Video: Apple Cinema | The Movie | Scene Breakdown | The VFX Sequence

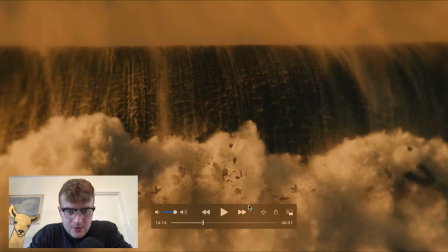(8:30)
And Then I wish we went a little harder with the destruction here truthfully, but this was Alex's first attempt at a 3d fluid simulation And I thought given his
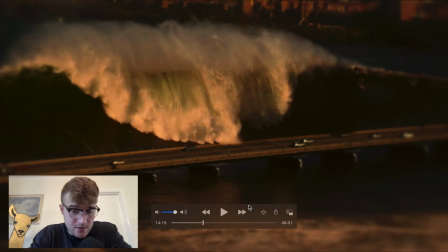(8:39)
time constraints He pulled it off and this was one of the shots that was getting worked on while the movie was in theaters for
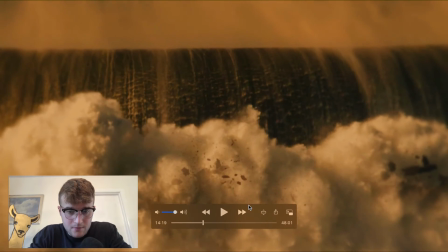(8:44)
the online release boom So everyone knows the Mass Ave bridge.
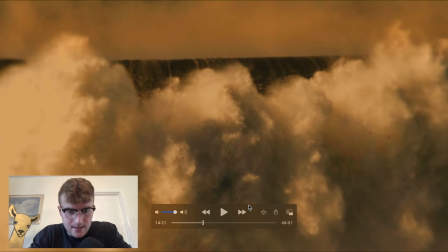(8:49)
It's the bridge between like MIT and Beacon Street
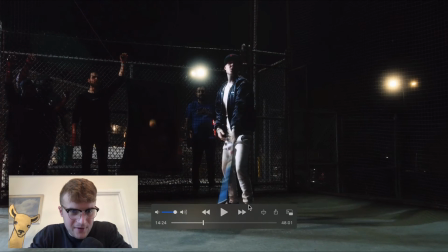(8:54)
yeah now millie shot this is what we called the millie shot now freeze frame real quick here's some of my boys here is uh kevin coyle brandon gill is from boston empire there is sees and there is sees his cousin tank who runs a security company now everyone knows millies now i gotta
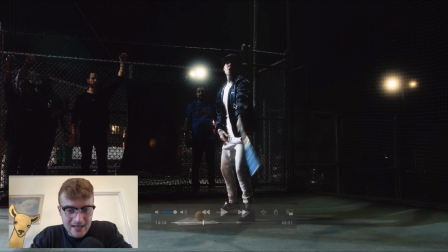(9:10)
be honest this dude's been on an incredible run the past year and uh i just always thought it'd be fucking sick to like for
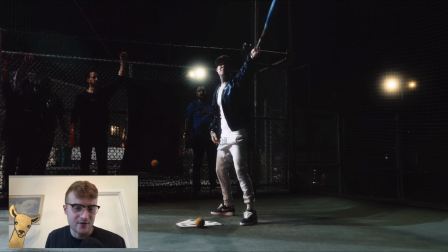(9:19)
people in the city like yo famous rapper in the city makes a cameo and gets fucking destroyed like that would be so swag so when we shot this i
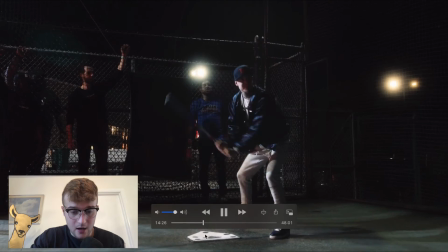(9:27)
had no clue how we were going to destroy this dude i honestly had no idea so
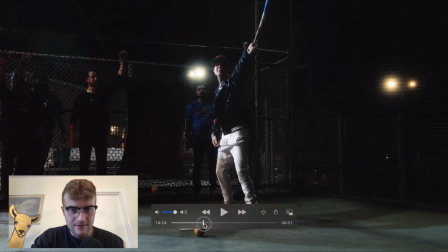(9:38)
truthfully given the assets we had some of the 3d assets i thought we were going to punch the flame in from behind
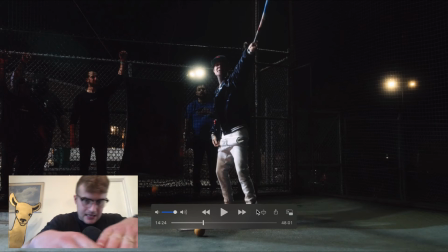(9:48)
the camera punch through millie's and then go through the backstop and head
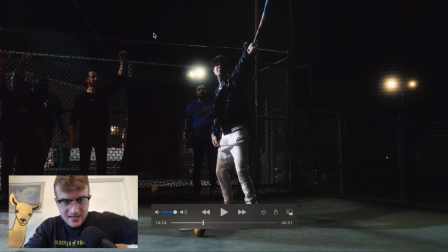(9:52)
towards that hotel back there we shot this at boston bowl you can see kevin's wearing a boston bowl shirt um but alex was like dude i just i don't think we're going to be able to manipulate that that area too well so
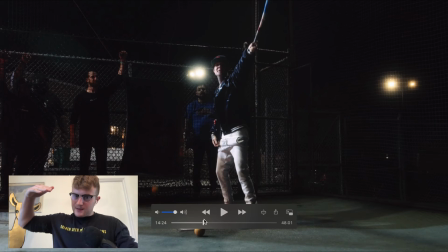(10:07)
he was like i can set them on fire but initially it was supposed to be an electrical charge came through and there was like kind of a pop and these dudes like just turn to dust and disintegrated but again we kind of just had to pivot at the last minute given our skills so
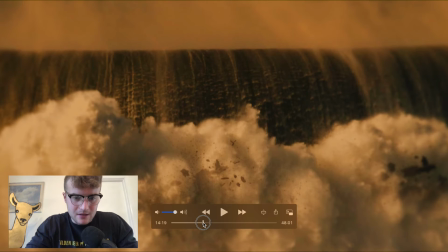(10:22)
So, and this shot was honestly made for something totally else that we just did not execute on in the film.
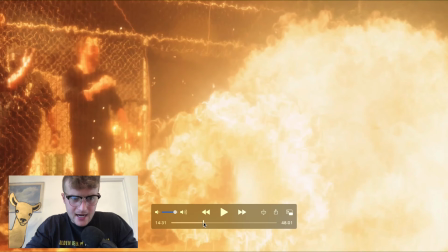(10:28)
But, again, another concept I'm glad we got into the movie because I think it's pretty sick, but I think we could have done a much better job here.
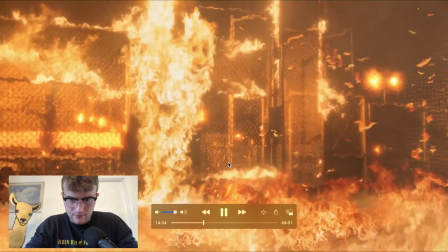(10:38)
I like how Alex made it hot. I mean, the flames look really real, and you can tell he's got a bunch of different assets here.
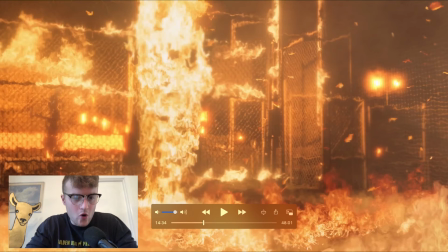(10:44)
I like how he made it hot, but we would have, like, ripped a hole in this whole backstop. You know what I'm saying?
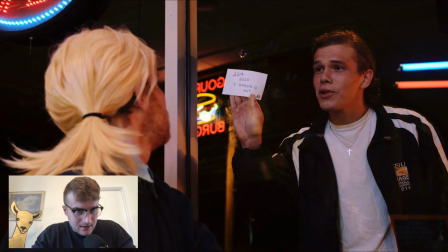(10:51)
Right here. This is an important frame. So this was one of our first shoots, and we called this the Matt Damon shot.
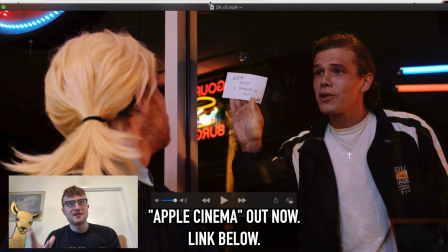(10:59)
I always had this concept, like, all right, we're making a Boston movie. Let's show a little love to previous Boston movies, but, bro, fuck old Boston movies.
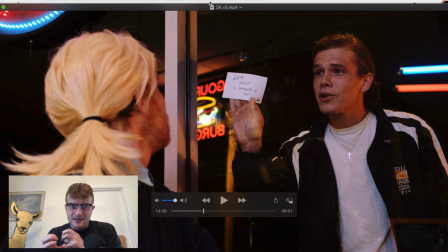(11:08)
You know what I'm saying, bro? Let's create a movie that actually the city, it actually encapsulates the identity of the city. You know what I'm saying? That's what I want to go for. So this is a parody for sure.
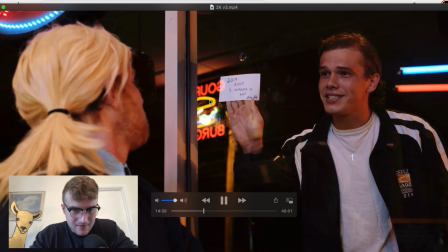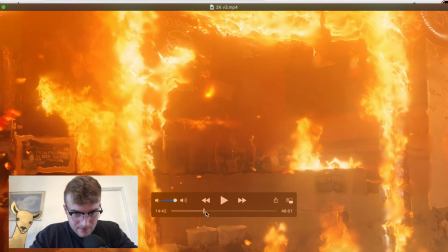(11:24)
boom so i want you guys to look real quick
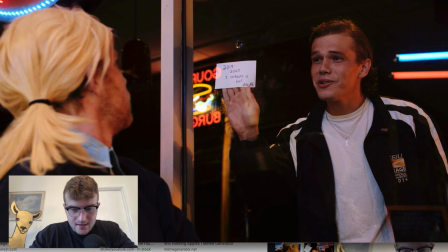(11:28)
this is straight from goodwill hunting it's parody i don't think they can sue me
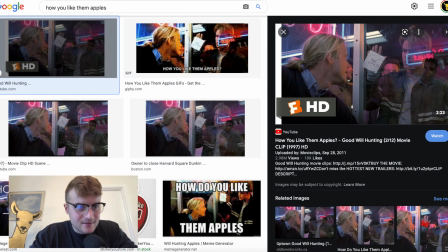(11:33)
and look i love this movie who doesn't love goodwill hunting
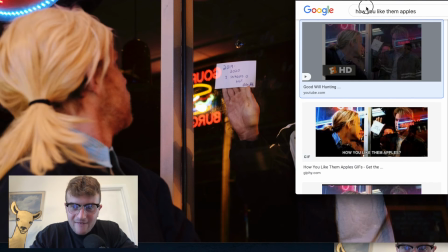(11:40)
but i was like y'all be fucking sick so look at this shit okay